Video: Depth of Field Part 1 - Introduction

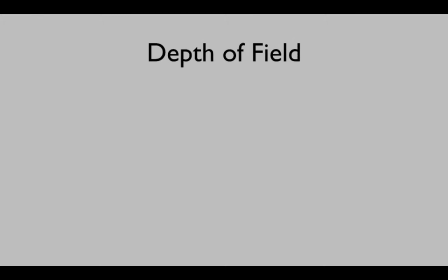The topic this week is depth of field. While strictly not a compositional element, it can be used to create better composition. The subject is a little technical. It requires you to know a bit about your camera and your lens. So be patient trying this out, but the more you try, the easier the concept and the technical aspects will get.
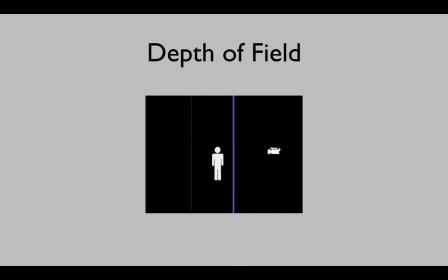Simply put, depth of field is the distance in front of and behind the subject which appears to be in focus. Technically, there is only one distance at which a subject is truly in focus for a given setup. But because the focus falls off gradually,
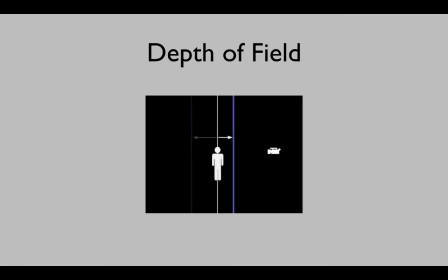there is still a region extending in front of and behind the true focus distance that appears to be sharp. This region is the depth of field. Anything that is within this region will appear as sharp and in focus,
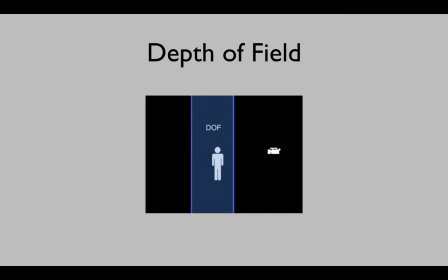and anything outside of this region will appear as out of focus. Notice that the back portion of the depth of field is larger than the front. The difference between these two portions changes depending on the setup, but in every case, the back portion is larger.
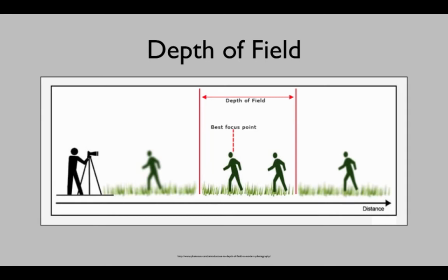Depth of field then is a range of acceptable focus in front of and behind the sharpest point of focus. That's also known as the focal plane or the focal distance. The range extends more behind the focal distance than in front of the focal distance. Since it's a range of acceptable focus, it can either be a wide range or a narrow range.
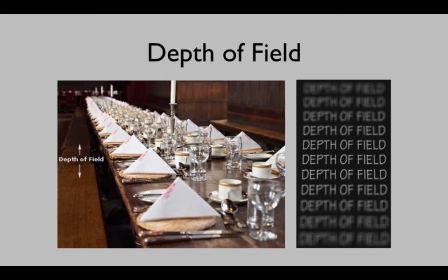You can see that only some of these place settings are in focus. Others closer and further away are not in focus. The range of acceptable focus is the depth of field. A wide range is called a deep depth of field.
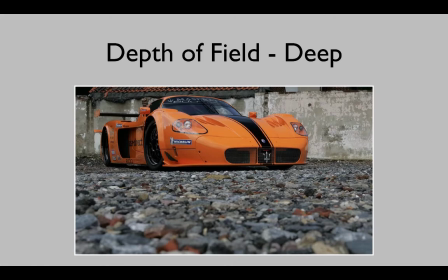It means that more things in your image will be in focus. You can see in this example that even very close to the lens, the rocks are in focus. And everything behind the car, even up to the wall, is in focus as well. This is a very deep depth of field.
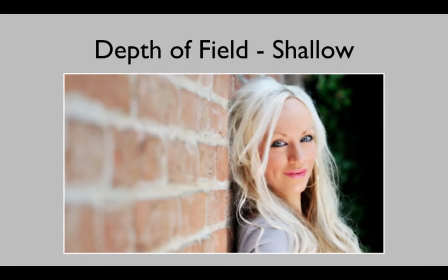But in this image, very little in front of the model and nothing behind her is in focus.
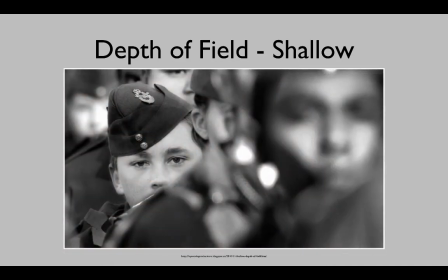We call this a shallow depth of field. Which one you want is up to you, as the one making the images. It will depend on if you want to isolate the viewer's attention on the subject, as in this picture, where this one kid who's in focus is clearly the subject.
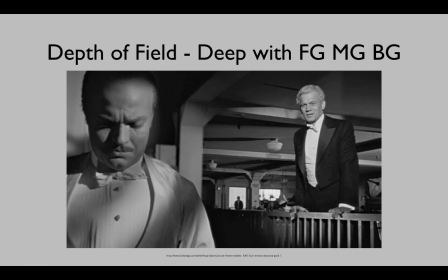You can also use this to enhance other depth elements in your image. It can be used to draw attention to objects on other planes of depth by having them in focus as well as the main subject.
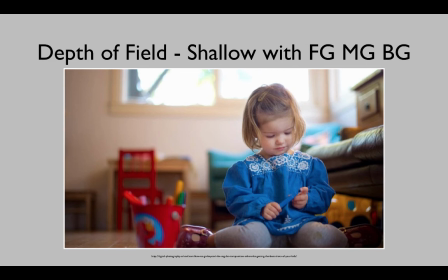Or you can soften the focus on things in the foreground or background of your subject. This will ease the distraction of those things without removing them from the frame. Thus this image still has planes of depth, but the subject is clearly in focus. You can control how deep your depth of field is.
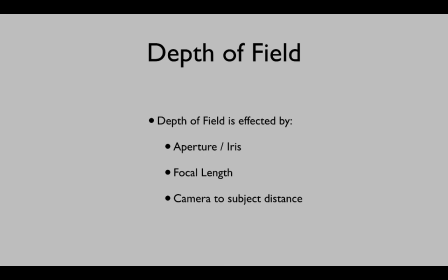It is affected by three things that you change for every shot: your aperture or iris, and don't forget that as the aperture gets bigger, the f-stop number actually gets smaller, your focal length, or the amount of zoom you use, and the distance to your subject.